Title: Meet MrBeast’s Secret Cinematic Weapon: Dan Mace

Asbestos was used to build the roofs of the Bapumalele Orphanage because it's highly fire resistant and really affordable.
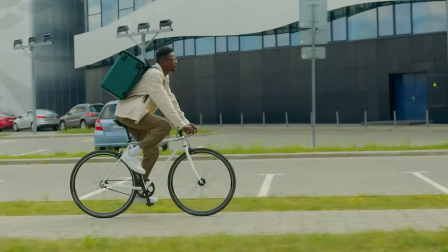[4:11]
The animatics, they kind of help really easily explain something without going to shitty stock footage. Yeah. You don't care, so that sort of stuff we try and do really quickly.
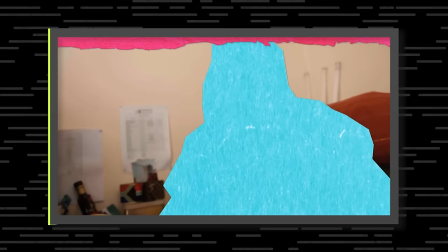[4:23] It's been made illegal as it's highly toxic and exposure to these chemicals just through a simple breath can cause cancer and many other health problems.
With the visuals, what's motivating these motion graphics basically, It's describing asbestos, describing… So boring. It's so boring stuff. And so it is, you have to make me want to give a shit about asbestos. And it's like the style and aesthetic of that.
And basic necessities that me and you take for granted.
This is quite interesting. So there we're holding the same key. And now, if you listen very carefully,
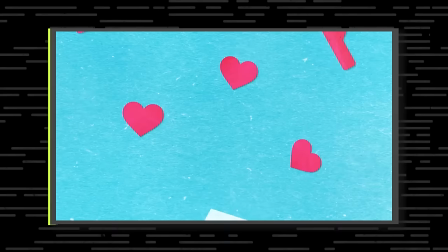[4:53]
you'll start to hear a key come in and we then will move into a diegetic that we've recorded of women singing.
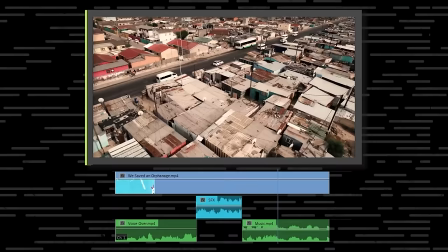[5:01]
And then we turn that into the song.
And save the place that they call home.
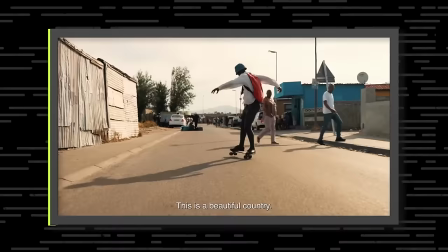[5:08]
That is so cool, bro. That is so sick. We tease it because like with the B stuff, you can't be too clever.
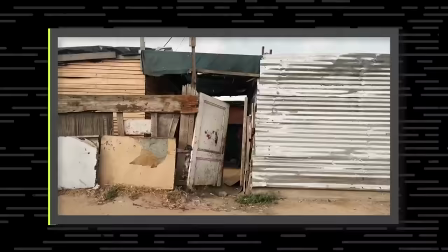[5:16]
No, do you know what I mean? No, we know exactly what you mean. That's why we're laughing. All those sounds there are diegetics. I mean, that's been a common thread through all my work really. You can put in all of that B-roll. You can throw in a track. But again, and then normally they would like to tend to mute it.
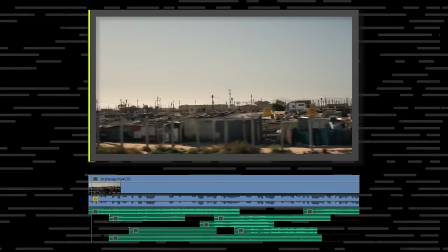[5:35]
But then you're throwing in that diegetic sound.
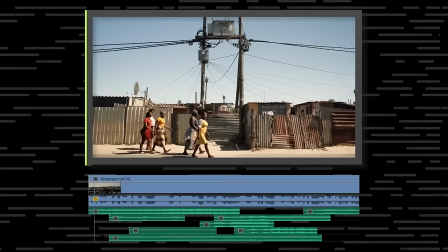[5:41]
Typical effect, it's now dragging me through the camera. It's like I now feel like present a lot more there. The road noise in the background, just throwing that underneath. Already just adds so much more detail.
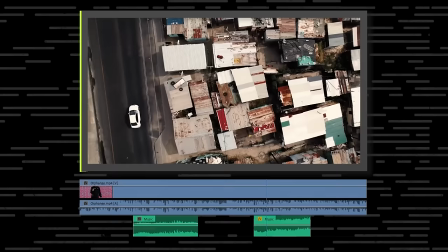[5:51]
Suddenly I feel a lot more present in this.
To make the world a better place, we will be supporting orphanages all around the world. We're kicking off this mission in Kailiche, South Africa, where we found an orphanage that needs our help immediately or faces the chance of getting shut down.
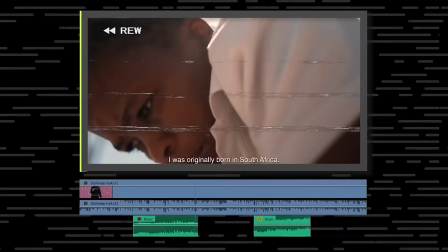[6:05]
And now, that is the same track that comes in here.
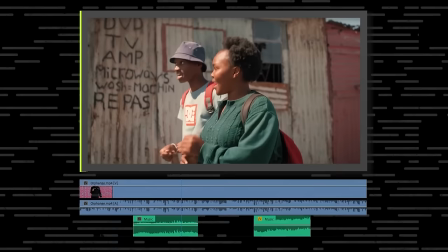[6:10] Basic necessities that me and you take for granted and save the place that they call home.
We've gone from the high in the beginning because of what Jimmy's saying, that, you know, we've clicked on what we know we're going to save an orphanage and that's what we promised the audience.
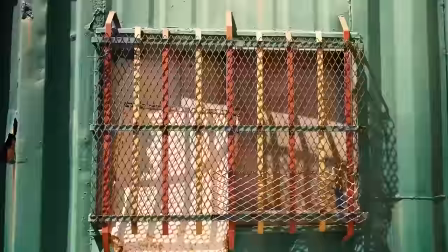[6:28]
You want to showcase this environment is something that needs to be preserved. It's something that needs to be grown and nurtured and it's beautiful. So that's why we use diegetics. We invite you into the environment. We invite you into those women singing and you feel like this is a safe place and it's just a place that we feel a part of. And now we're giving them a reason to care. So we immediately pull you down into what our motif is, which is sad. The song's sad and it's unresolved. It's unfinished.
Every day it's a struggle. Every day it's a fundraising. You don't have food.
We score all our own music as well.
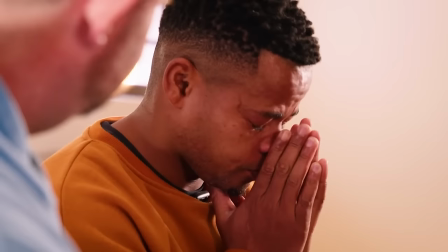[7:02]
It's like a big, that's the main part of it. I feel like that's 50% of these videos.
I don't know what to say.
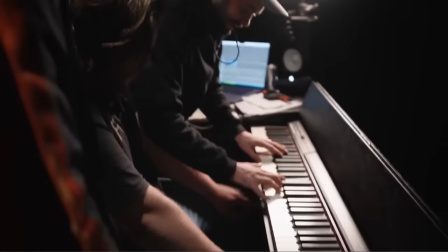[7:09]
We score everything. So any Beastful Anthem film you've watched, this has all been scored by us.
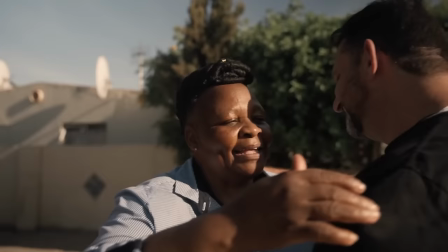[7:14]
I played a piece,
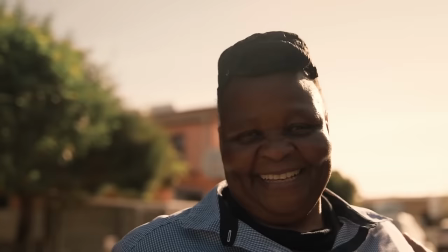[7:16]
a music, and we added some beautiful B-roll of Mama Rossi, the main character, and then Darren with like a kid on his head.
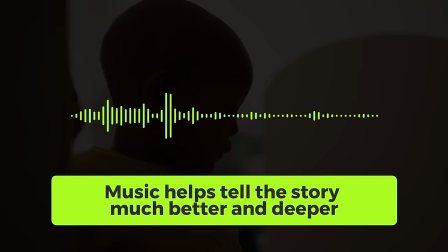So we record all of this. Like, we bring in people to record this. No way. Yeah, we got huge, bro. No! Only the big budgets, you know, do that. We've got you hooked. Yeah. Same four chords. You're used to it. You've probably fallen in love.
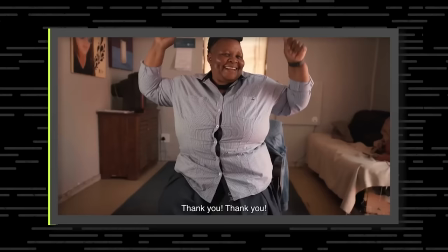[7:48]
That's just in a different key.
You helped me so, so much.
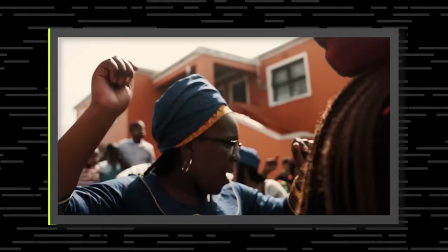[7:53] Thank you! Thank you!
I hate it when a soundtrack overpasses. Like if anybody looks at it and they go like, that was a great fucking song you used in your video, you have failed.
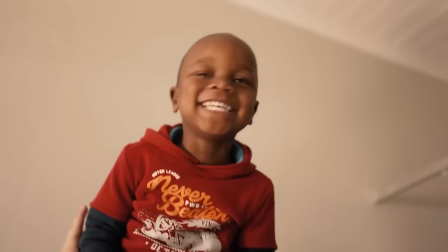[8:09]
They've been distracted from the actual content. Yeah, yeah. That's so crazy. The music should fuel the emotion.